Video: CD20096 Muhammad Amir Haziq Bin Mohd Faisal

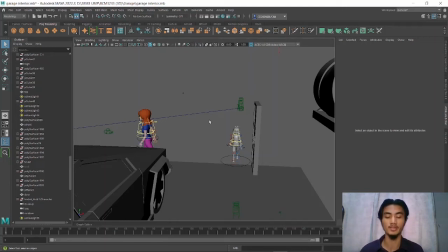Assalamualaikum to Sir Ferdinand, my 3D modern lecturer. My name is Muhammad Amir Haziq bin Muhammad Faisal, CD20096, and I'll present to you my garage scene.
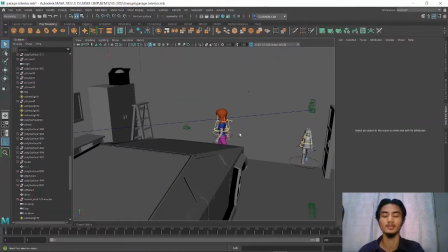So starting with my modeling, I use some modeling techniques such as extrude, bevels, insert edge loops, smooth,
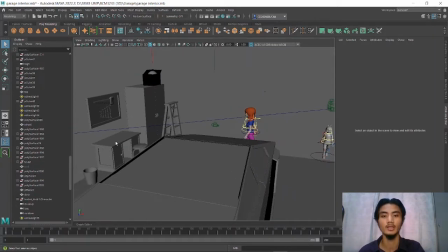and bridge, and also Boolean different. I use bridge as example for my garage desk.
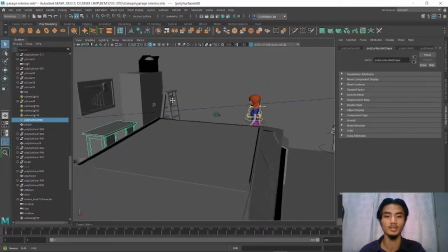I use insert edge loop such as my car, my spanner
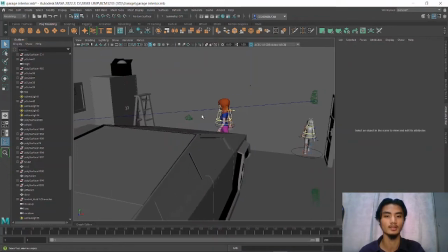to custom my objects or models.
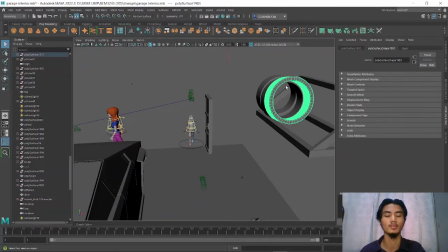I use move to make my tire look smooth because tire don't have sharp edges.
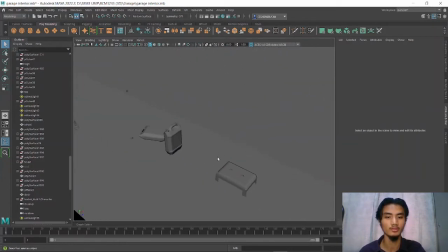I also use Boolean different to make a hole in my small chair.
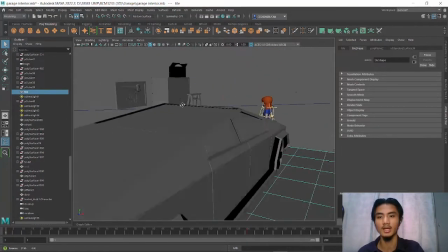So the texture I use in my scene,
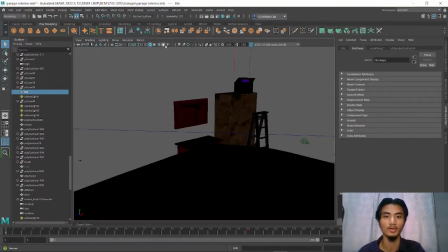mostly every texture I use in my scene is from Adobe Substance to make my scene looks realistic.
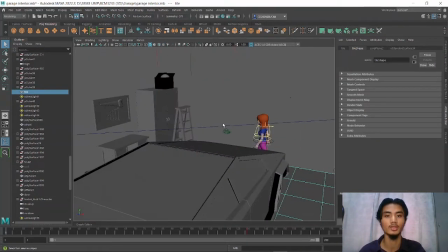Moving on to the types of lighting I use, I only use one type of lighting, which is area light.
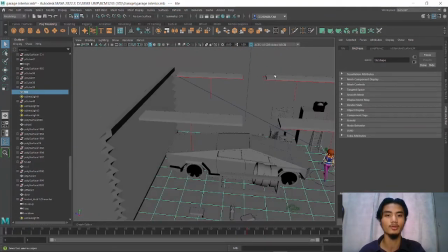I have 4 area lights here, meshed with the fluorescent light,
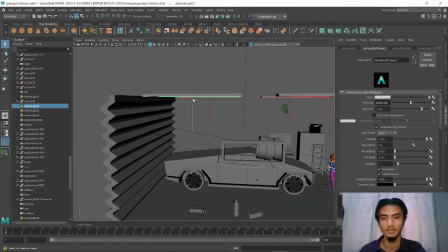and each of these area light have the same intensity.
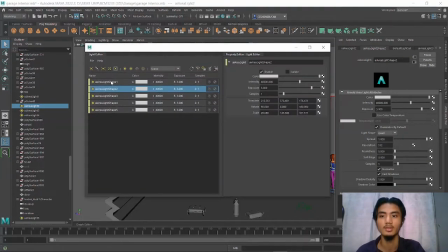As you can see in here, the first area light and the second area light, the first until the 4th area light is still 40,000, and the exposure is 3,000. Why I add the exposure?
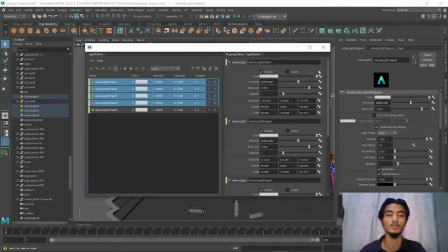Because I want to make it multiple, because it's not bright. So by doing this, my scene is enough.
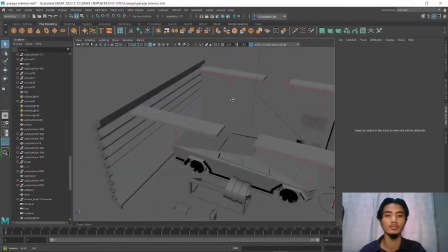The 4 area light is enough to bright my scene, not too much and not too dim.
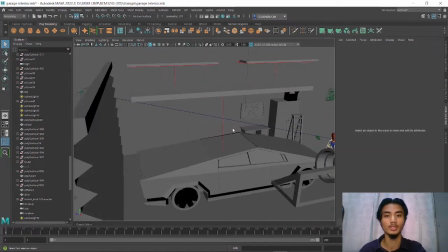So moving on to the types of camera I use.
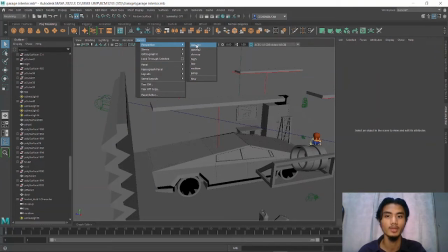In my scene, I have many cameras such as close-up,
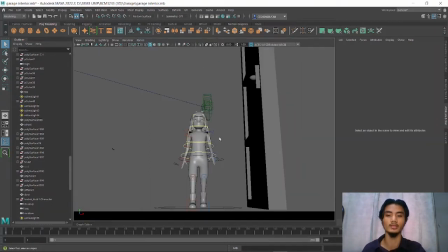and the first one is low angle. I use this low angle to make my character, the first character, look big, come into my scene. And then the second camera is the medium shot.
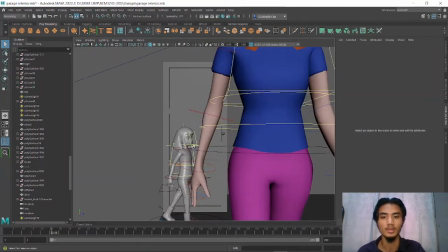The medium shot is taken from the waist until the head. And then I use high angle to see what's the
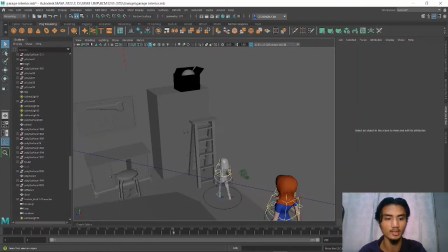character doing, because the character is climbing the ladder and she accidentally fall.
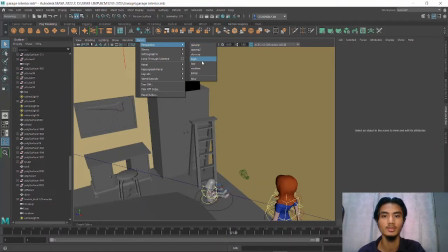And then moving on, after she shouts, her mom came in with a new camera,
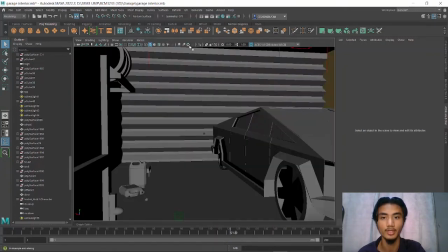which is point of view camera, this is the camera.
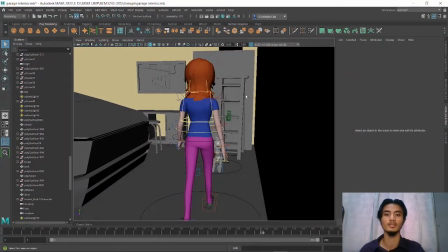Yes, this is the camera which is the point of view of her mom, of her mother. So after that, after the mom came in, and then I use close up
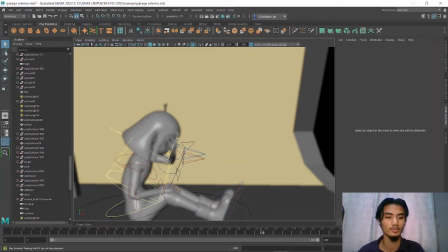with a focus effect in my camera
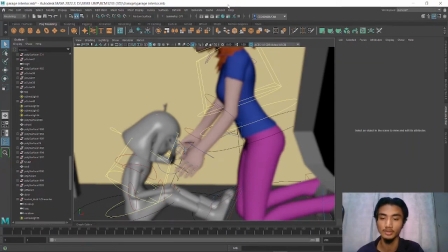to convey my character that was crying. So that was the only camera I used. So I have a total of 1, 2, 3, 4, 5. 5 cameras and 5 types. And 5 of them are different.
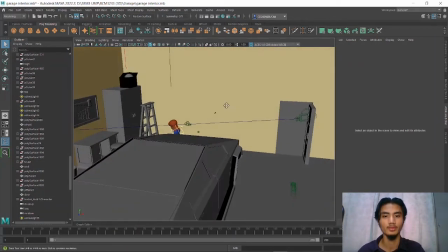So moving on to the animation.
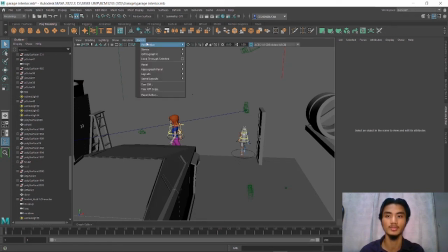So the animation principle that I use, I have some animation principle that I use, such as anticipation.
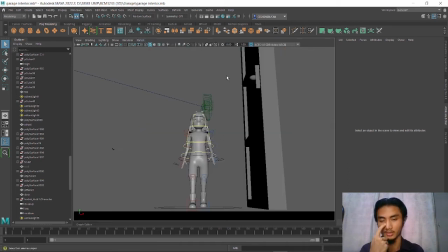I use low camera angle for this kind of animation principle. So anticipation is an animation rule that gives a clue to the audience. So in my scene, I use this character to show anticipation. When the character
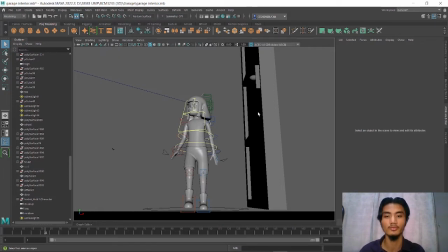moves her body to the right, so it will give the audience a clue that the character will go to the right. And then I also have staging. For the staging, I use high camera angle.
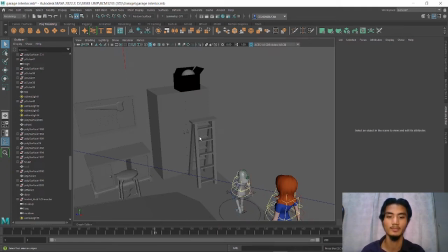So the character will come in and go to the ladder, and the character will climb and fall down.
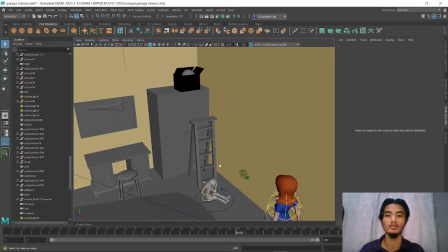So after the character fall down in my scene, I will make the ladder move. the effect after the character fall down. So the audience will focus on one place, which is the character will fall down,
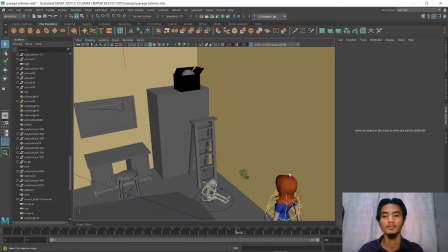and then the audience will see the ladder moving a bit. So moving on to the next animation principle that I use is follow through.
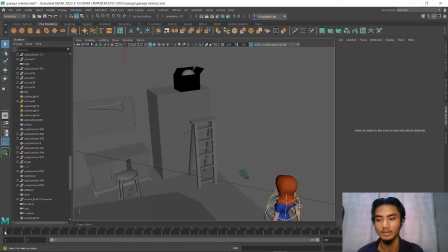Follow through is used when the character is walking.
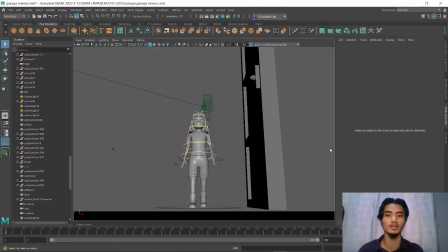You can see in here, such as low angle.
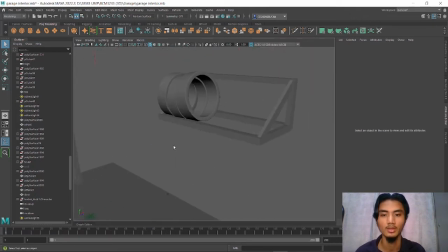The character, I use perspective. So the character will walk
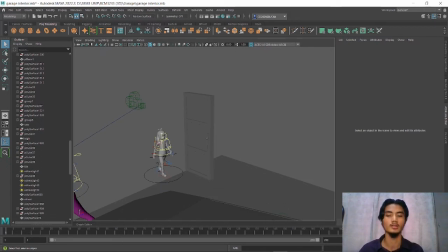with follow through because the hands and the forearm will move in opposite direction and following the walking cycle animation principle, such as this.
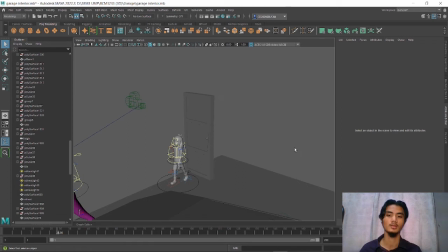You can see the wrist of the hand and the forearm is different. They're moving in different way. So moving on to the next one is pose to pose. I also use pose to pose to make my animation,
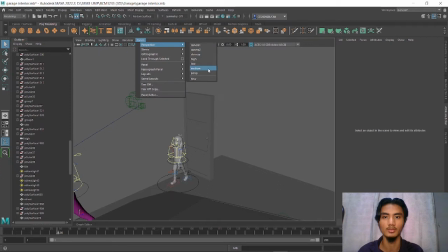such as I use when falling down from the ladder. Pose to pose is easy because I set the first keyframe
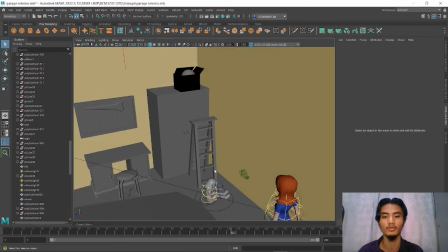on the ladder, and then I set the last keyframe when falling down, and then I adjust at the middle of the frame, which will arrange my animation. So after that, I also use arc.
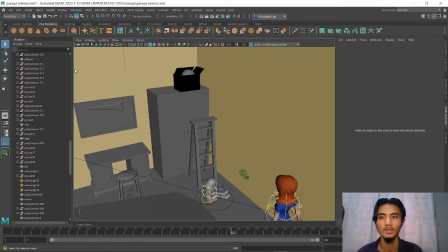Arc is used when walking animation in my scene,
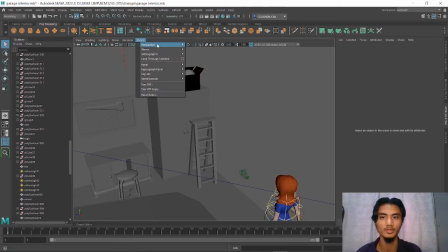because when humans walk, our legs will
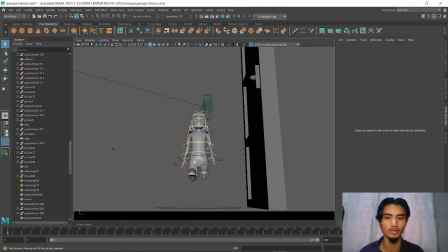move in arc
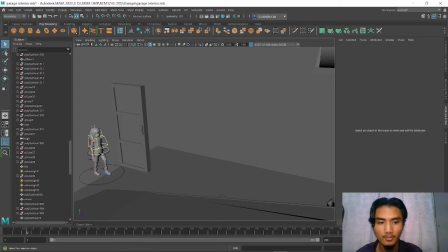direction. As you can see, the leg will lift, and then the leg will lift first, and then after the leg will change.
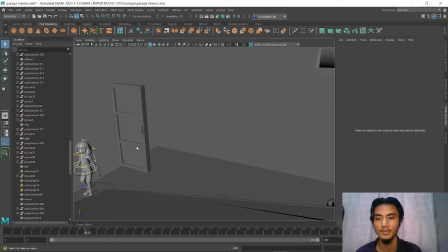And then the next principle is timing. So I use different timing. When the character from the door until here, I use different timing. This is 25 frames. And after the character move to my medium shot,
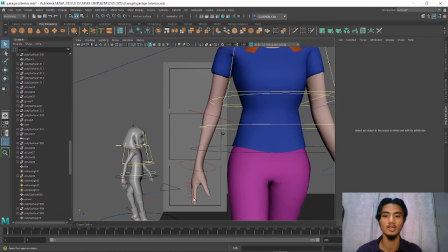this timing is different because the distance between here and the door is different. It is short, so I only use 25 frames. So in here I use about 40 above frame in the medium shot,
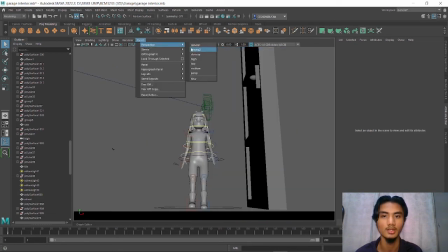because the distance is far.
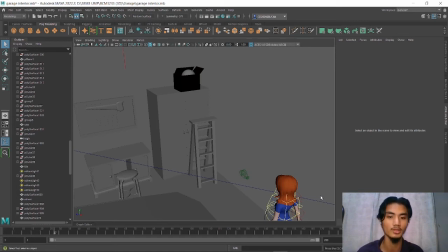As example, from the door, that 25 frame until here, it requires many frames. So that was timing. So I also have slow in and slow out.